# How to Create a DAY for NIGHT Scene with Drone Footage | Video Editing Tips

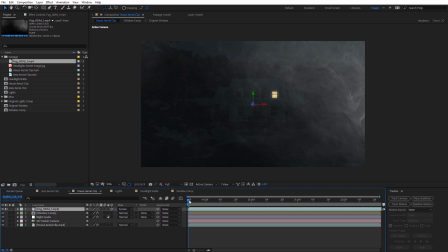And now we can see that fog here, and we may need to adjust it, but if I go ahead and scroll through the footage, you can see the fog is now tracking into the shot. And this is some really nice 4K slow motion fog.
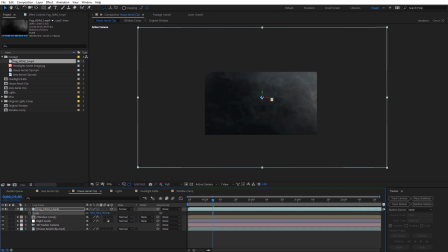And so what I actually may need to do is I may need to scale that up. So I'll hit S on the keyboard, scale it up a little bit. I can move it back in Z space if I want to as well.
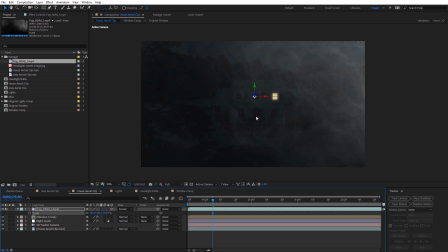And you can layer this to really kind of give some depth to this. Now right now it's a little too bright, a little too sharp.
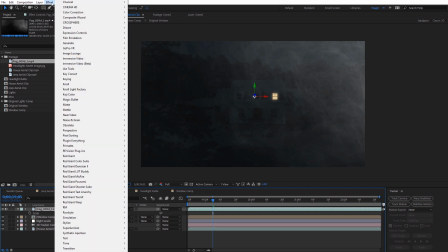So with the fog selected, I'm gonna come over to Effect. I'm just gonna come over here to Blur and Sharpen, and I'm gonna select a Gaussian blur.
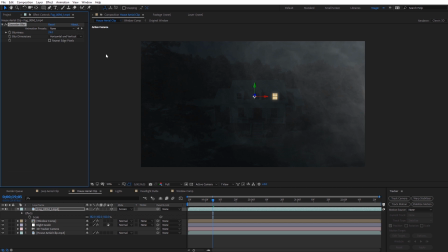And I'm just gonna increase this just to blur out that fog a little bit so it's not as sharp. And then I'm gonna hit T on the keyboard for opacity and just bring the opacity down.
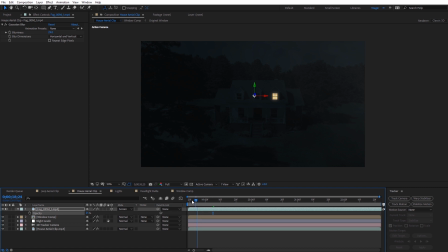We want this to be pretty subtle, but just having that parallax added onto the scene will help sell that it is a night shot.
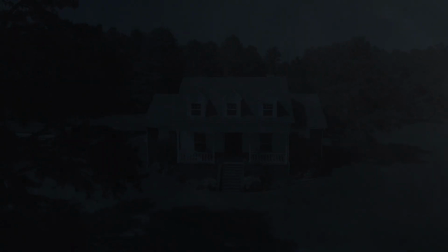And you could do this as well with the Jeep shot. But again, you could duplicate this, layer this throughout the shot.
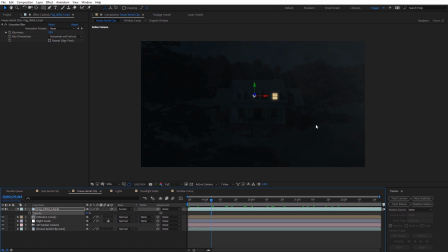I think that's what I did with the original preview shot you see. And the more you layer composites into a scene like this, it's just gonna help sell that night scene. Now you will need to watch out when you do add this in as a screen blending mode. Sometimes it can kind of brighten up the footage, so you may need to come back down here and adjust your night grade as well. Another thing is if you upload night scenes like this that are dark to YouTube, they can be very prone to compression.
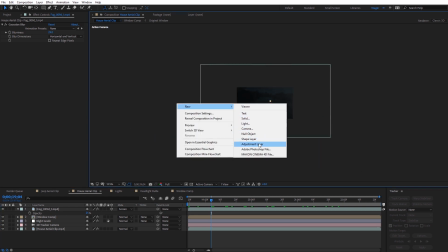So what I'm gonna do is I'm just gonna zoom out here, I'm gonna right click, and I'm gonna do a new adjustment layer. And I'm just gonna go ahead and name this Noise.
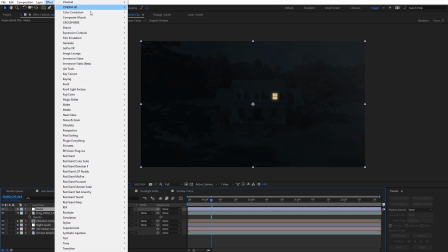And then with that layer selected, I'm gonna come over to Effect, and we're just gonna come down here to Noise and Grain and just select Noise.
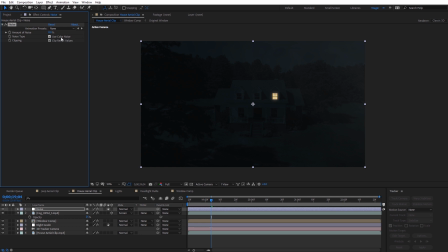And I'm gonna leave Use Color Noise on. I'll set this around anywhere from 2 to 4.
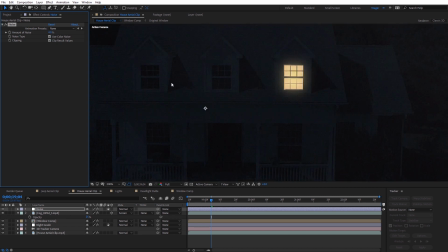So I may set this up to 4. If we zoom in here, we can just see it's gonna add some noise onto the footage, and 4 may be a little bit high, but again, the more we add, that's just gonna prevent any color banding that probably will occur when you upload this to YouTube. Again, it's very difficult for dark colors to come through without compression. So again, we're trying to kind of preemptively combat that.
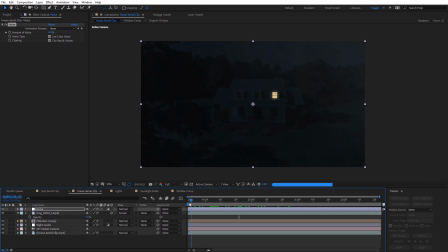All right, one other trick I wanna show you here with the light, because we actually have this in its own layer, we can do some cool tricks with this. So I can actually select the end of the layer, and I'm just clipping the end of the clip. I'm not actually moving it, but if I move this over, you can see we can emulate the light kind of coming on or turning off using this technique. So that's pretty neat.
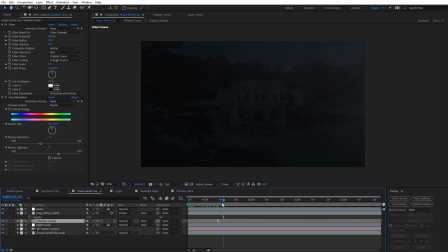Or if you had like a horror film or something like that and you want to kind of show like a gunshot or something go off, you could just have it be for one frame, and you can see how it comes on and turns back off. Or if you wanted to tweak the coloring of it or anything else you wanted to do, but this gives you that option when you're using this technique.
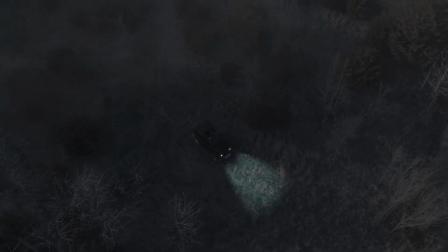Alright guys, hopefully you enjoyed this tutorial creating a day to night scene using drone footage.
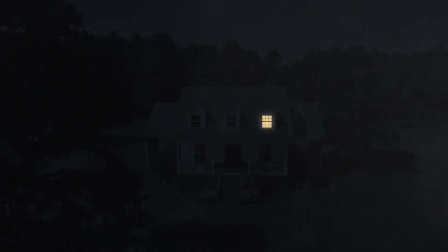Hopefully picked up a few compositing tips you can use maybe in a future project of yours.
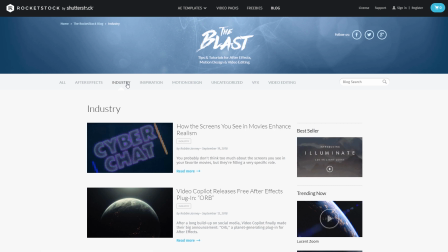Don't forget you guys can download the project file, which is going to have some of the drone footage I used in this tutorial from the RocketStock blog.
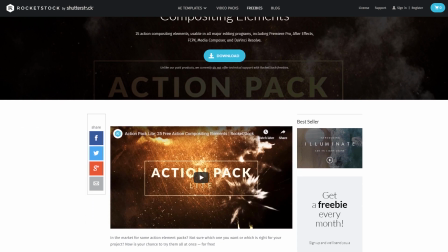And while you're there, check out the other tutorials they have on the site and the freebies as well, where you can also download the Action Pack Light Pack for the fog that I used in this tutorial.
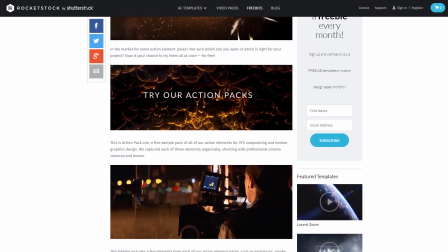Alright guys, this has been Charles Yeager with RocketStock. Thanks for watching.